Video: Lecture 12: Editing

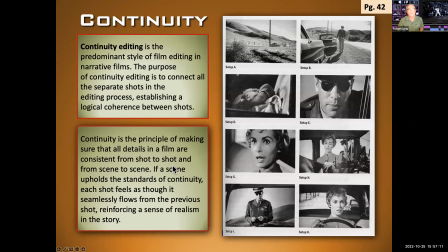It all flows together. Continuity is the principle of making sure that all the details in a film are consistent from shot to shot and from scene to scene, okay? So if he has sunglasses in this shot, he's got to have the sunglasses in this shot unless we see him take them off. If a scene upholds the standards of continuity,
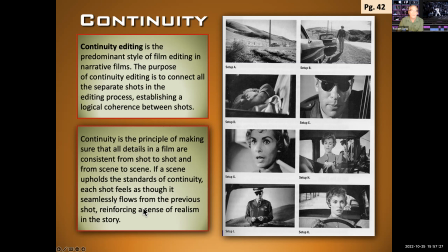each shot feels as though it seamlessly flows from the previous shot and reinforcing the sense of realism. So it's really about realism. It's really about being invisible and not sort of throwing the audience off.
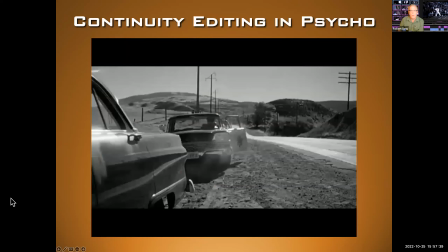So let's take a look at this clip and you'll see what I'm talking about.
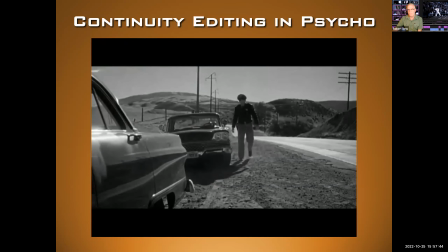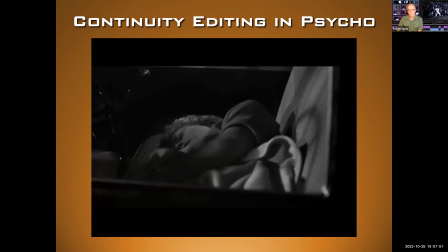Okay. Cutting on action of him moving. She realizes what's happening.
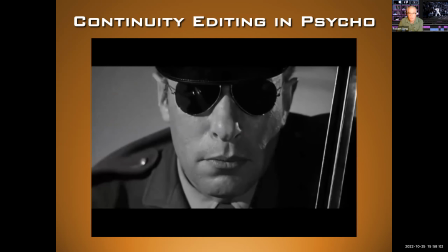Then they cut to her POV.
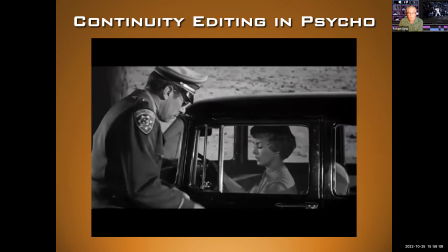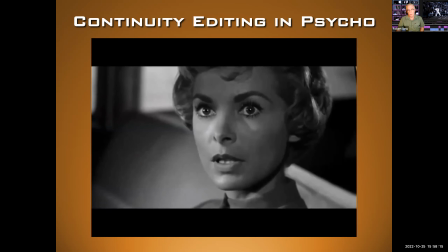In quite a hurry. Yes, I didn't intend to sleep so long. I almost had an accident last night from sleepiness, so I decided to pull over. You slept here all night? Yes. As I said, I couldn't keep my eyes open.
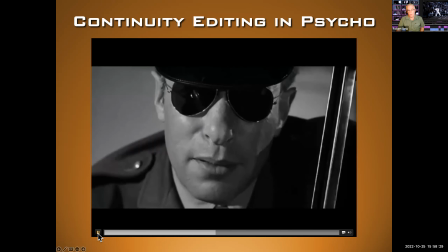There are plenty of motels in this area.
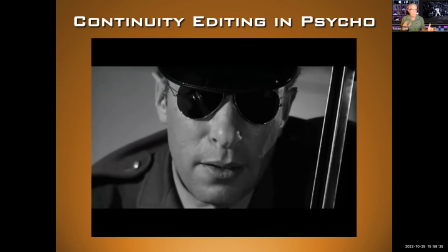Okay, so what we can see in the editing there is cutting back and forth between them in their conversation, but the edits make sense. When she stops speaking, we see his reaction to what she said. So this is continuity editing. It doesn't throw us off. It seems like the realistic flow of time. It seems like we're there, okay?
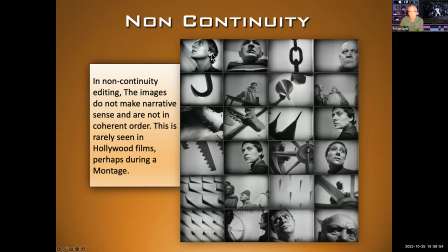So just to give you an example of non-continuity editing, here's a series of shots from a Russian film which didn't have continuity editing. They're sort of juxtaposing images here together, and you have to sort of figure the images and the meaning out from the various films put together, various shots put together.
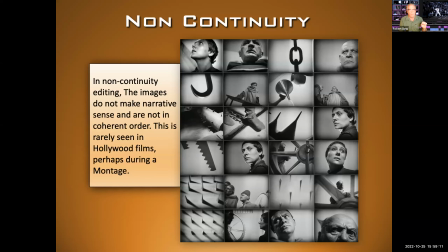So just wanted to show that as an example of an alternative to continuity editing.
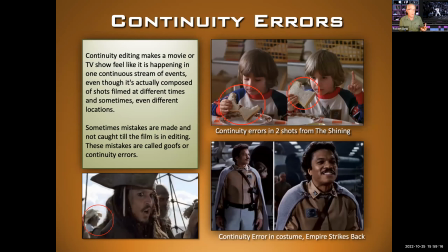Most films we see are continuity errors, and almost all films will have continuity errors. So most Hollywood films use continuity. Okay, this is what is typical for any narrative film, and also films from Europe all over the world. Almost all films have continuity editing, and almost all films make mistakes.
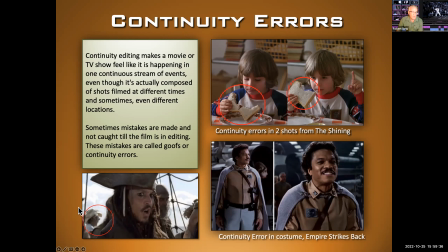So a couple ones, here we go. This looks like one of the grips, or someone who's not in character was actually ended up in a shot. Here we see continuity errors from The Shining. He was eating a sandwich, and so someone didn't pay close attention.
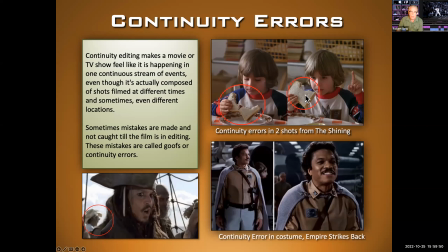In this shot, he's got more of it eaten, and in this shot later in the film, there's more sandwich. So that's a problem. Here's a really obvious one. Look at the belt on Lando Calrissian. Okay, someone just wasn't paying attention. Now this is all part of the continuities team to catch this, but these things happen all the time.
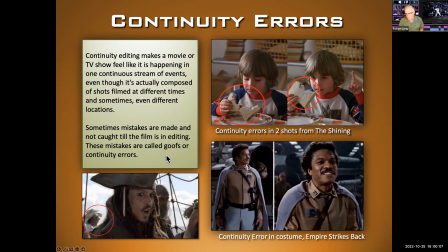They're called continuity errors or mistakes or goofs, and you'll see them listed in IMDb if you like that sort of thing.
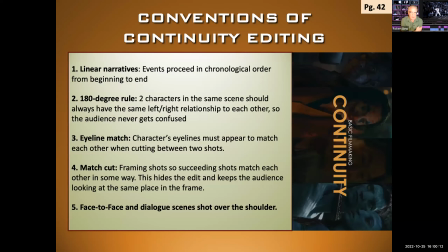So let's get further into continuity editing. So a couple of things: linear narratives. We've talked about that previously in the class. Events proceed in chronological order. Also the 180-degree rule, which we've talked about previously when we discussed cinematography.
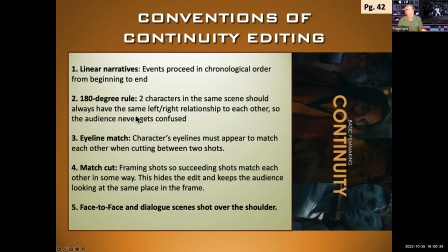So two characters in the same scene should always have the same left-right relationship to each other, okay? So the audience never gets confused. So basically, you don't flip the camera from being on one side of the conversation to the other. Eyeline match. The characters' eye lines must appear to match. We're going to get into match cutting.
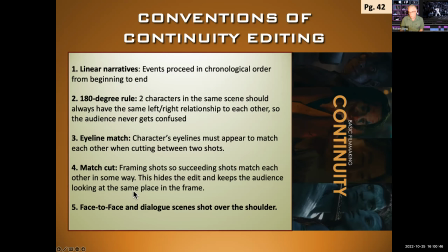And of course, we'll talk about over-the-shoulder shots. So let's get to some examples.
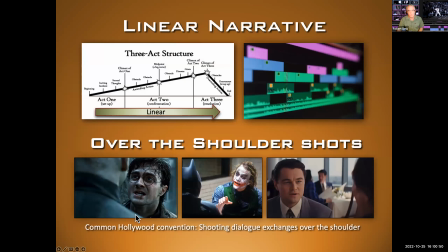So here we go, linear narrative and over-the-shoulder shots. We've talked about these throughout the class. This is a Hollywood convention. When two people are talking, they will often do it over the shoulder, as we see in these three examples. And this way you get both characters in the shot, but it still looks good within the rectangular frame.
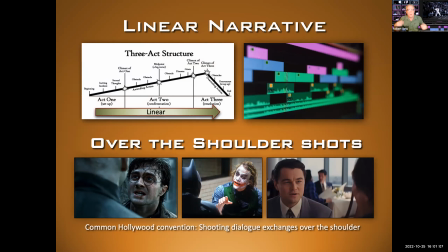And you wouldn't want to shoot it from perpendicular, then you'd be looking at the side of people's faces. That doesn't work.